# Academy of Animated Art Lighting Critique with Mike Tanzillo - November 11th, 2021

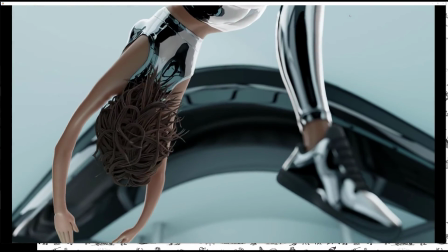There's a couple poppings on the robot. I'm seeing. Let's see.
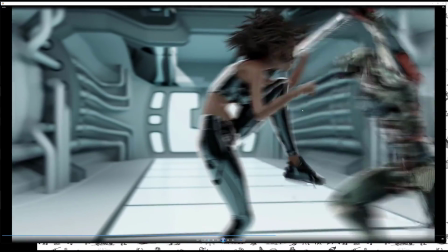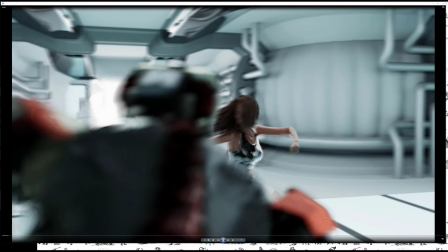So watching him right here at the end. Oh, there's a piece of material.
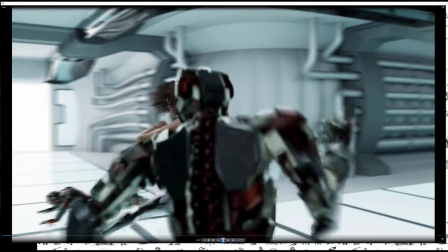Yeah, some parts are popping right here in his leg. Yeah. Yeah. It's not biggie.
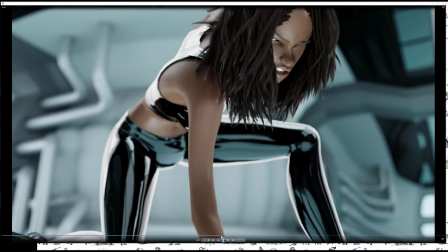I mean, maybe try frame holding in Nuke, one or two of them,
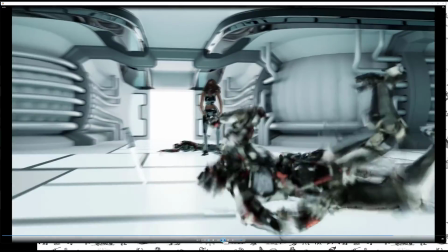or maybe just rendering out that one frame separately and just see if we can get it turned back on.
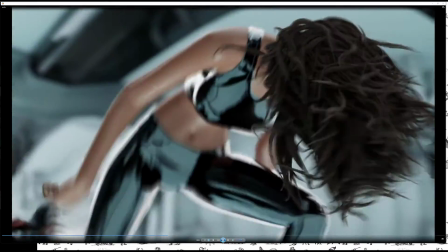Is it extra geo, or is good geo turning off? No, it's the animation that has the, I don't know.
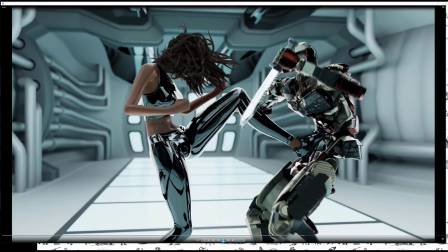Oh yeah.
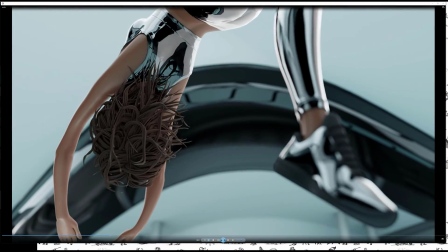Yeah, go ahead. No, I was gonna see if maybe editing the shot short a little bit, just to
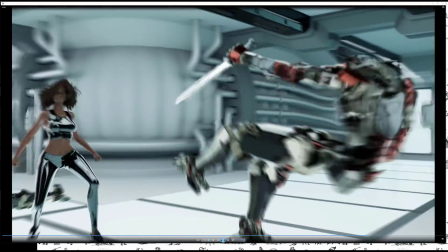like if you can't, if it's just in there and there's nothing you can do about it or nothing you can fix about it
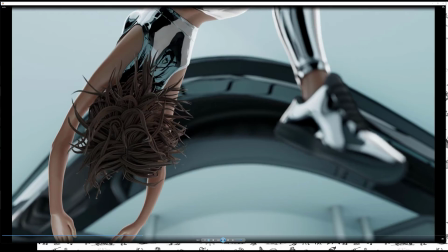in comp, I think you can cut it a few frames short for like your demo reel, and it wouldn't be a big deal.
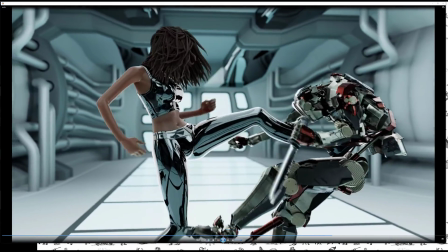Okay, because there's like right there the
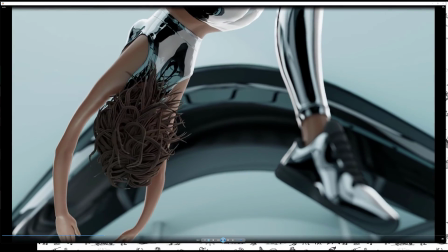little piston on his foot also like crumbles and right. That a couple of places
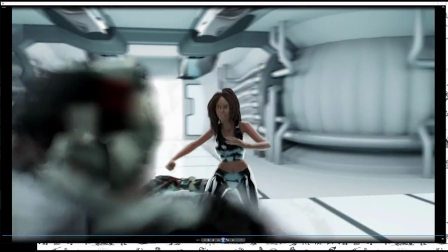like there. That tremble actually doesn't bother me as much. I know it's weird, and I know it doesn't make sense in the slow motion,
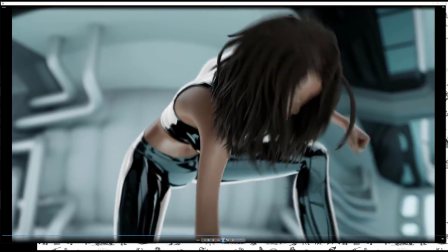but there's the part of me that's like thinking that could be something that's moving at like a really fast mechanical type speed,
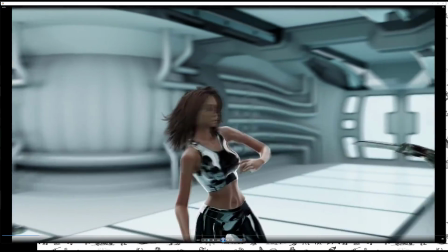and it's just being slowed down, and we can see it. And it kind of makes it think of like kind of wobbling. I don't know. I almost kind of like it, but yeah.
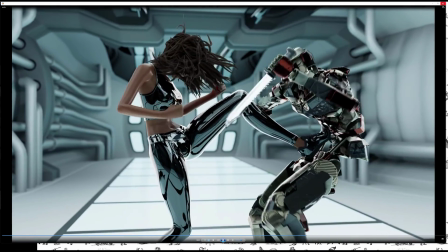All right, cool. Let's check out your other video here.
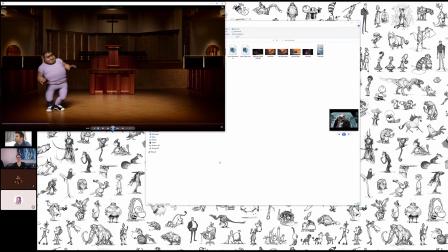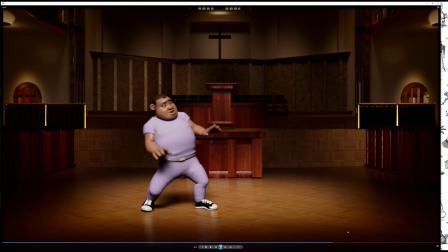Yeah, so this one I made the skin warmer. Mm-hmm.
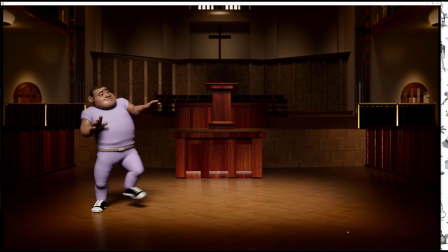Also moved the lights on the left and right. Moved it further inside. Great. And also a little bit more of a fill light on the shadows. Cool. All right, cool. So the two biggest areas that are standing out to me are the.
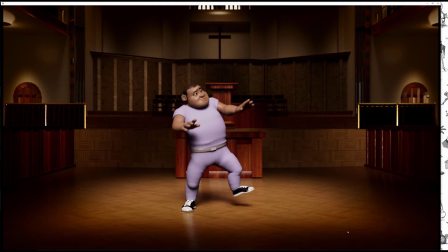Oh, sorry. And I also fixed the scale on the wood on the altar.
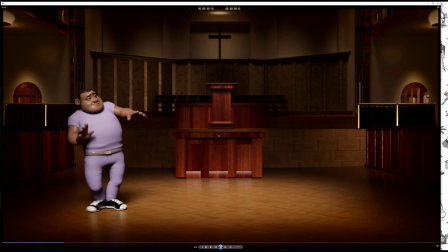Yeah, that looks better. I was thinking we could actually use some more detail in that wood on the altar, like because I know that you're learning Substance Painter right now. There might be a way to add some just because it looks the same on each component, like around the edges,
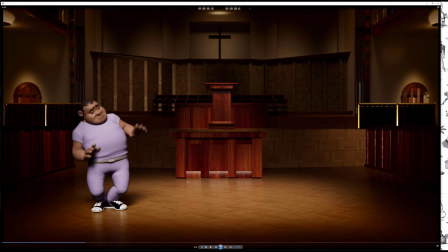so like maybe just some wear and tear and it's just gonna like build up in kind of some of these corner areas and some of the crevices. Maybe just adding like a little bit of a dirt generator on that, just to get some variation in there.
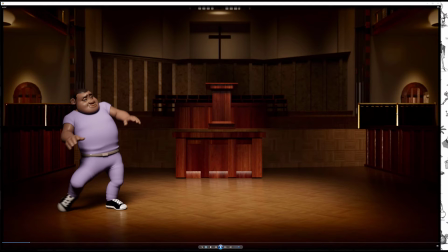Now the metal poles, these highlights are very bright and they kind of distract in the background back there.
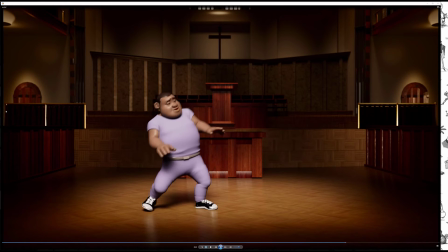I would just kind of tone those down a little bit. And then the other thing that I would do with the lighting is I think you're doing a great job. I think the spotlight versus the light in the surrounding, kind of the intensities, is working really well.
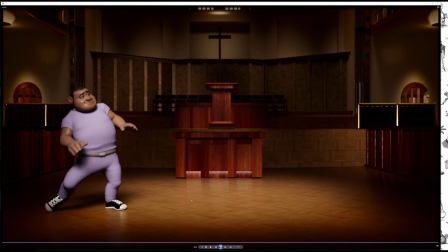With a big spotlight like this,
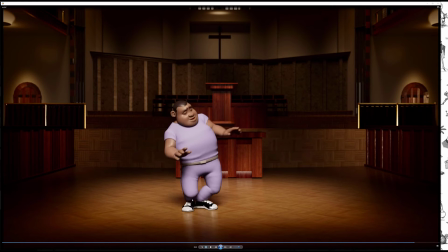it can sometimes look a little bit like we have a ramp up that gets us to about here, right?
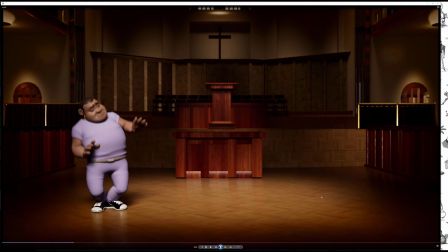That looks really nice. But then like across the middle, it's all pretty consistent. And what ends up, I mean, you've seen plenty of real spotlights. There are variation increases and intensity shifts within that. So what I usually like to do, like whether it's a big spotlight like this, I used it in
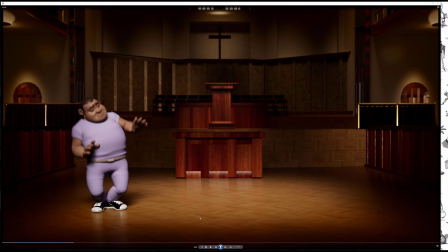like the helicopter lights in Spies in Disguise and some other stuff, is you actually will use a couple of spotlights to mimic the look, because like lots of times there's kind of like a ring in the middle. So it's almost like keep this light exactly as it is for now.
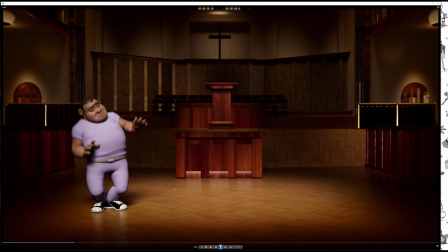This might require you to turn down the intensity a touch, and then put a second spotlight in the middle, just to get like a more central, even a brighter patch right here in the middle.